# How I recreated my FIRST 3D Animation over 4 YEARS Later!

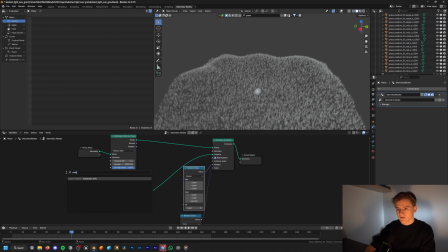(4:24)
Once I found something interesting, I could just switch out the object of the geometry node system with the collection info node.
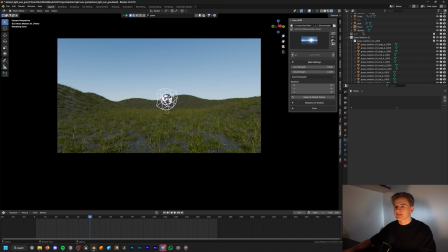(4:31)
The grass looked already way better. I also added an HDRI with the free plugin Easy HDRI that just helps you organizing your HDRIs.
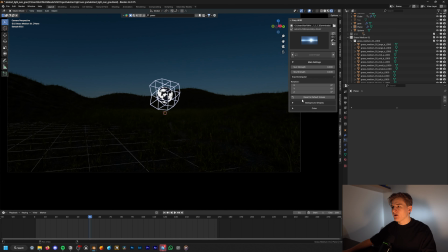(4:40)
But I got the HDRI from Polyhaven. And an HDRI is something that I would always add, even if it's just on low strength and black and white,
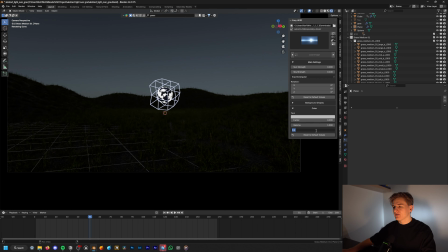(4:48)
but it just gives you some extra realism, because the real world is also never completely gray or black.
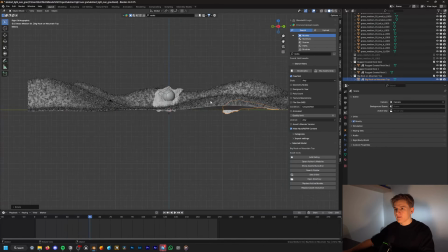(4:54)
Next, I wanted to add some rocks to the back and the side of the crater,
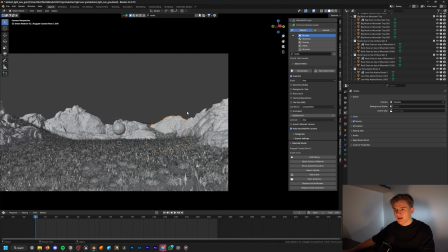(4:58)
so I used Blender Kit again to load in some rock 3D models, mainly 3D scans. Here I just made sure that the rock type and the shape is roughly the same, but if they are a different color, that's not a big deal because we can adjust that later. After that, it was just some manual labor to scatter them around.
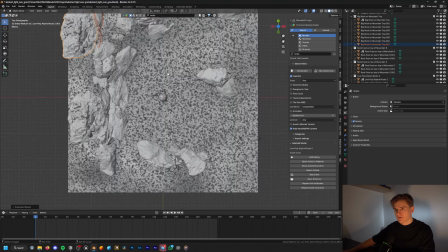(5:17)
Because there are photo scans, I had to watch out for the edges and make sure that we don't see them.
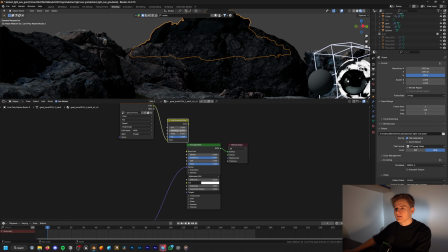(5:23)
Then I went into the shader editor, and with the hue saturation node I made sure that they all look similar and just turned down the
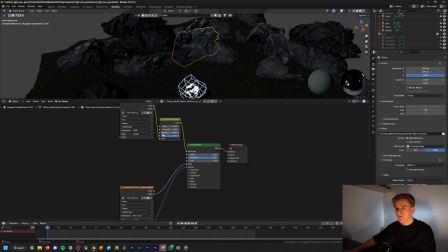(5:30)
saturation and adjusted the value depending on how dark they already were.
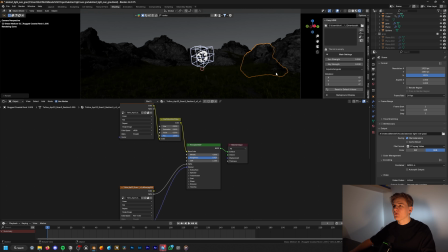(5:35)
And yeah, with that you can easily match different assets together. The next thing was to add some bigger models for the background that is further away.
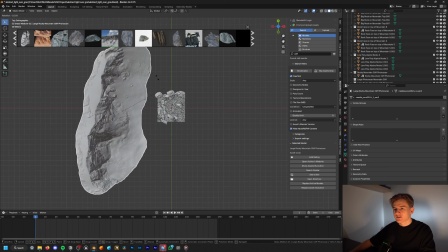(5:43)
I found this photo scan of a mountainside, but it did not look good at first, but after duplicating and rotating it, it looked a lot better.
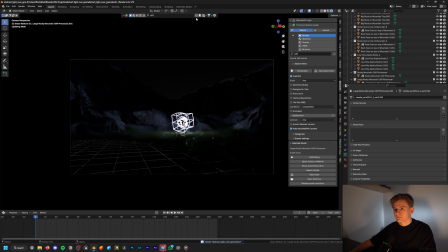(5:52)
The only problem was that they had some visible snow at the top.
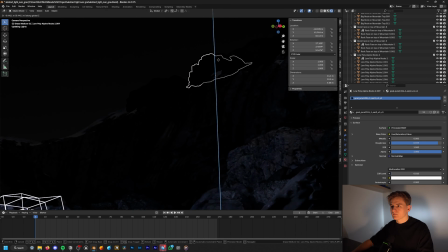(5:56)
First I tried to cover it with individual rocks, but that took way too long and it was also adding unnecessary polygons.
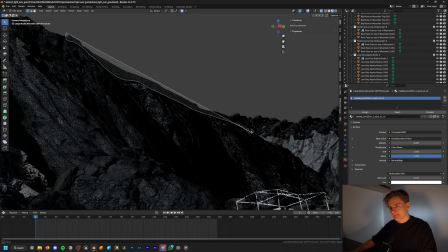(6:02)
So in edit mode I just removed the vertices with the snow on it, which was okay because it's in the background and you can't really see it that well.
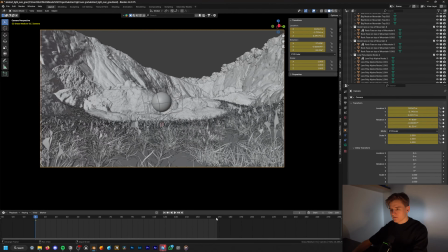(6:10)
Then I adjusted the camera animation again because I didn't like how it looked before and made it slightly move from the right to the left.
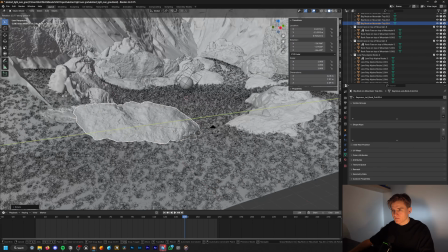(6:18)
Then I also added some rocks to the right and left in the foreground to get some more depth.
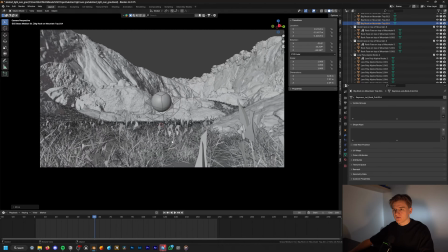(6:23)
The next step was to add the floating stones.
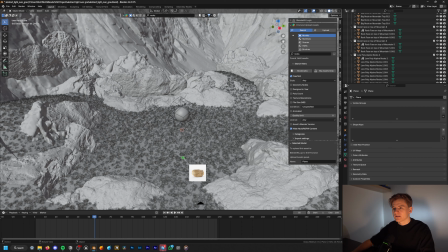(6:26)
For that I used Blender Kit again to import a few different stone variants, and then with the randomized transform feature moved and duplicated them around.
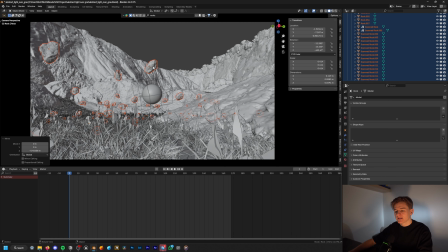(6:34)
To animate them, I selected all the stones and moved them down a bit and keyframed their rotation and location.
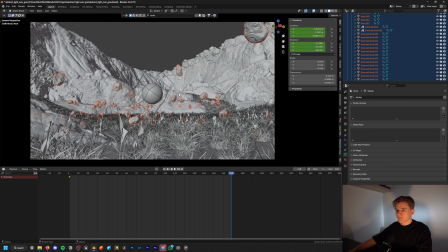(6:41)
Then I moved to the loss frame and applied another random transform to randomize the position and rotation and move them up and keyframed them again.
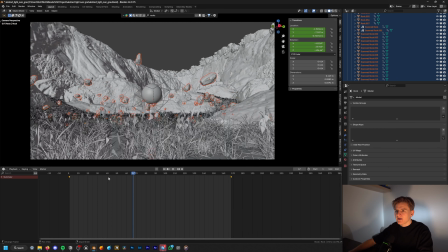(6:50)
So now I had the stones moving up with different variation in speed and rotation.
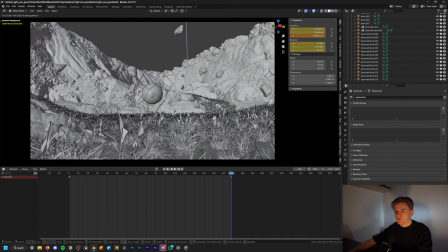(6:55)
Also, if I didn't like a stone or wanted to move it somewhere else, I could just delete it or move it with the delta transform.
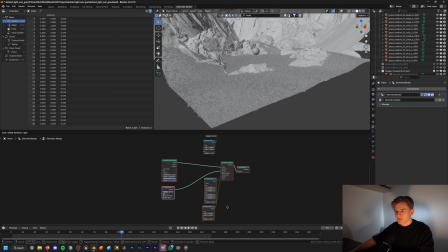(7:02)
To make it more realistic, I also scattered some stones on the ground by duplicating my geometry node system and adding the stone collection to it.
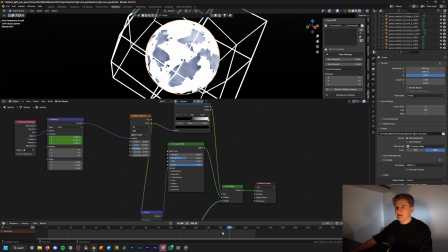(7:10)
Next I focused on the main object.
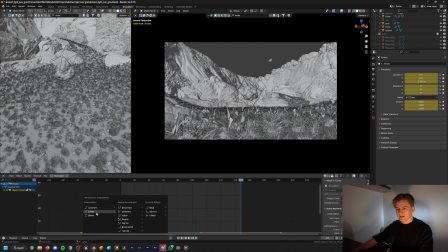(7:13)
This was a bit more difficult because it was just a lot of try and error until something worked and looked good, because I couldn't change it too much.
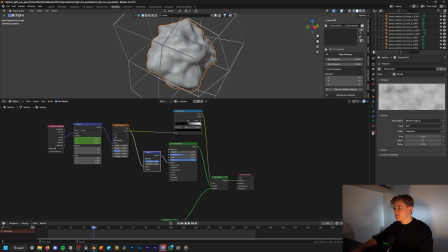(7:20)
What I ended up doing was adding some actual displacement to the sphere,
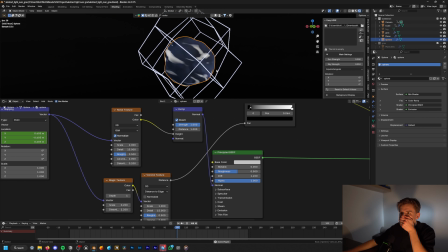(7:24)
as well as playing around with combining different textures to get something that looks a bit less basic.
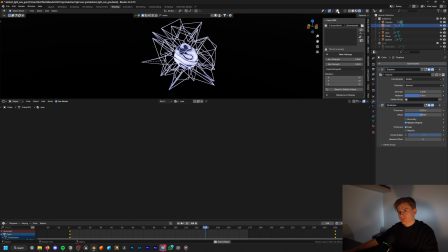(7:30)
For the grid around it, I also played around with the subdivisions and the displacement,
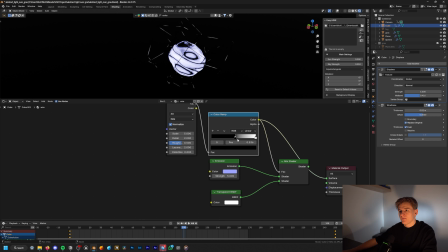(7:35)
but the biggest change was adding some transparency, which gave me this cool effect.
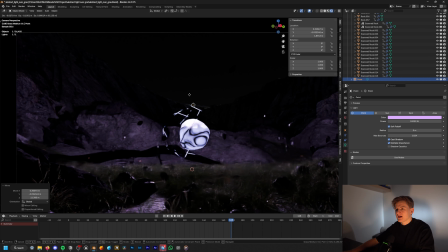(7:39)
Then I also added in a point light inside the sphere because the emission of the objects was not enough to light the environment. To get the light through the sphere, I just had to increase the radius of the point light.
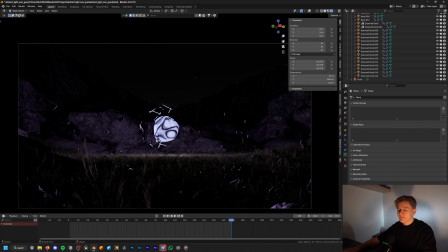(7:51)
At this moment I already spent around 2 hours and I did most of the work, but I did not like it at all. This was a really frustrating moment, but sometimes just a few small changes can go a long way.
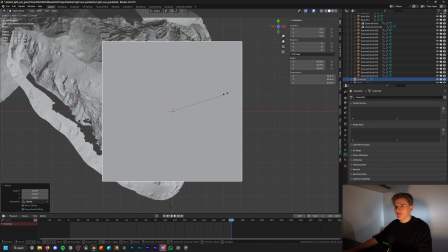(8:03)
I remember that I haven't added any volumetrics yet, so I added a big cube and gave it a principal volume material with a really low density.
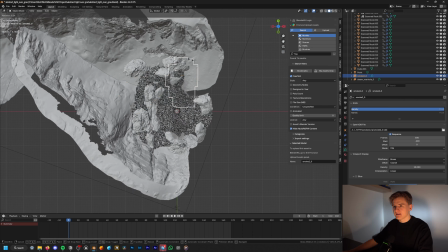(8:11)
Then I also imported some animated smoke VDBs.
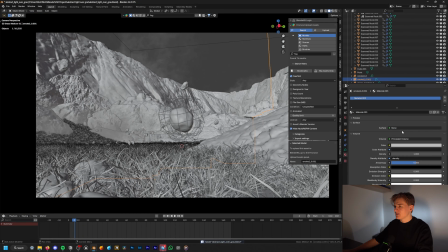(8:15)
But the animation was a bit too fast and hectic, so I ended up freezing it and just taking one frame out of it so it does not move.
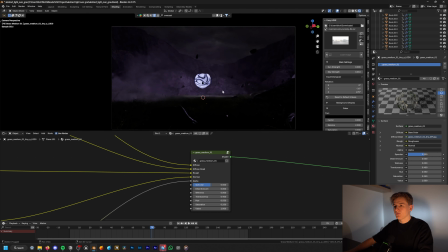(8:22)
After that I also turned the grass darker and less saturated like it is in the original, because the green did not look good with the violet.
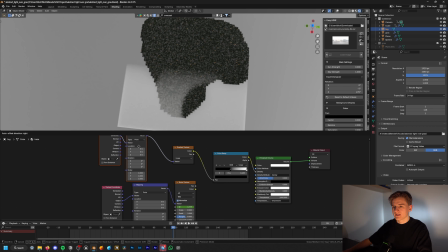(8:29)
I also added the ground fog of the original, which I nearly forgot,
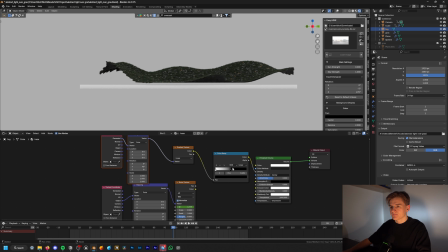(8:33)
and I tweaked it a bit by adding a gradient to it so there is more at the bottom and then it fades into less and less.
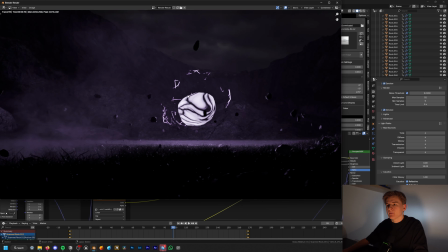(8:39)
Now I did a few test renders and changed a few minor things,
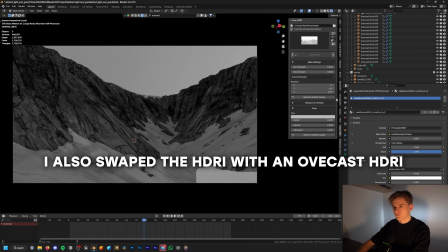(8:43)
like making the HDRI darker as well as moving some floating rocks around.
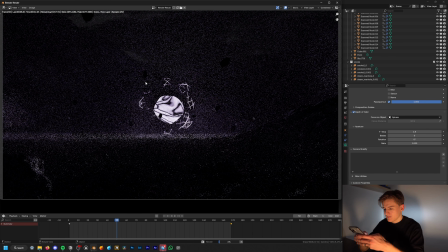(8:49)
And then I rendered the first version. It was already fine, but because I rendered on another device, the cloud VDB files were missing, so I had to copy them over and render again with a few minor changes, and then I was satisfied with it.
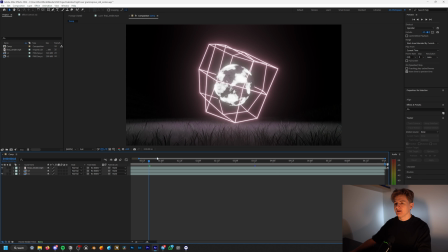(9:03)
So now let's get to the last step, post-processing. I open it up in After Effects and here you can see the difference between the old version, the version 1 and the version 2 of the new render.
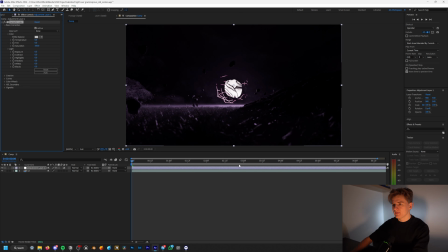(9:13)
First I did some color grading, nothing special, just adding some contrast and a slight vignette to bring the focus more into the middle.
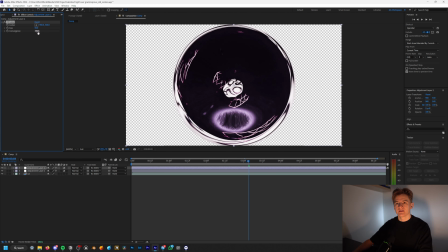(9:19)
Then I added another adjustment layer and added some more effects like some lens distortion,
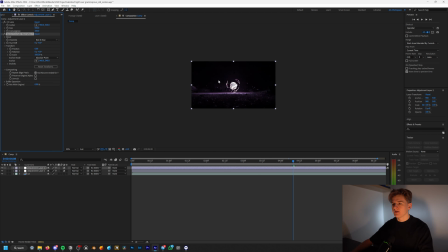(9:24)
chromatic aberration and some grain to just get some additional realism and make it look like it's filmed with macro camera.
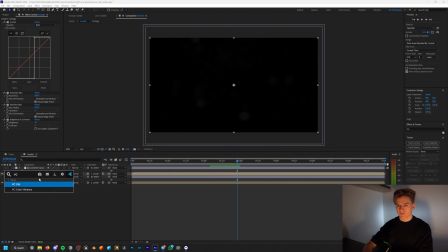(9:31)
Next I added some lens stirred overlays with 2 different textures. Then I also added some glow with the Deep Glow plugin.
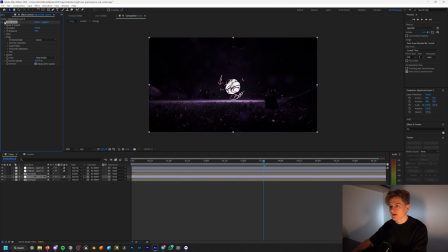(9:39)
I also could have used the Fog Glow glare node in the Blender Compositor, but honestly I just forgot it, and yeah, that's why I used this Deep Glow plugin, which gives me pretty nice glow.
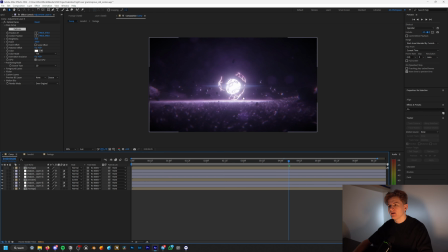(9:49)
In the end I played a bit around with the Optical Flares plugin from Video Copilot to add some lens flares,
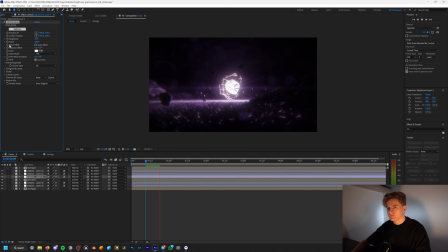(9:55)
but it felt a bit too much, so I only put it on really low brightness. I think post-processing is a really important step and something I haven't done over 4 years ago, and I could learn a ton in this area. If you want to learn this as well, I just recently launched an After Effects beginner compositing course where you can learn all of these and a lot more,
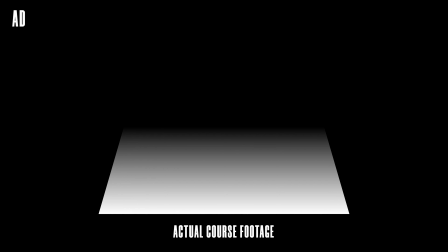(10:15)
like the basics of After Effects,
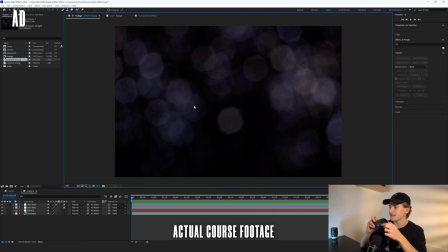(10:18)
multi-layer compositing, lens flare, lens effects, lens stirred, and also more advanced effects in depth for only $24.
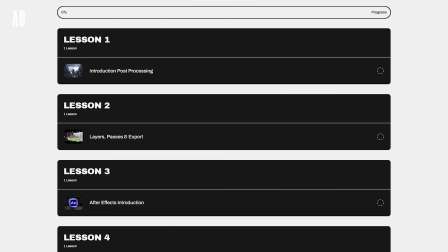(10:27)
So if you're interested and if you want to see exactly what you will learn in this course and more details about it, make sure to check out the link below. And that was it. So I think we've upgraded pretty well.
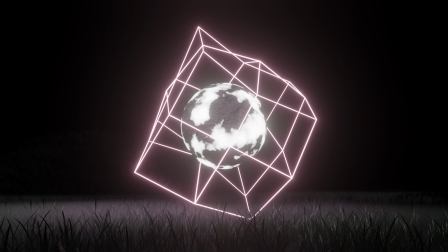(10:41)
Of course, the first one was a different style and looked more like some kind of VJ loop, and ours is like way more cinematic.
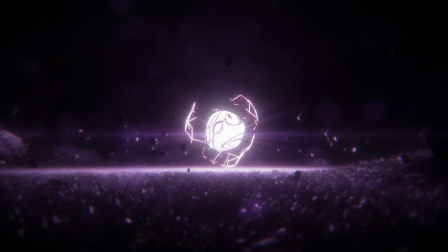(10:47)
But I think that also really like accurately represents the stuff I learned over the past few years, and that's also like part of the learning journey, is like how your style changes. And yeah, I think you can see it pretty well in this example. To finish, here's a quick summary of the most important things I've learned over the past years that I could apply to this experiment. First of all, the camera movement, and here sometimes less is more. I know like 360 around the object can be pretty cool sometimes, but the way we did it now, a little bit less movement is just more grounded in reality and sometimes can look cooler. Then the second thing is better assets. Like even just using Blender Kit could improve the scene a lot with the rocks and the grass and everything. And yeah, higher quality assets in your scene will always improve the scene overall. Then the third thing was just making the scenes bigger and more detailed. As a beginner, it can feel really overwhelming, and I think that's also something you learn the more projects you do, is to just trust in the process and make the scene a bit bigger. And at some point in this experiment, I felt like, okay, this looks so bad. And yeah, if you're not satisfied yet, sometimes it just needs some small changes and it looks a lot different. Then the fourth point is just some more techniques I've learned, and I could apply this to the grid, for example, and to the sphere, like as displacement and stuff, be more bold, experimenting with some textures. And yeah, I think that also helped a lot in this experiment. And then the fifth thing is adding all the volumetrics, adding some more depth into the scene. It just gives it like a different feel and looks more interesting. And then the sixth thing, of course, was the post-processing. I think that went a long way.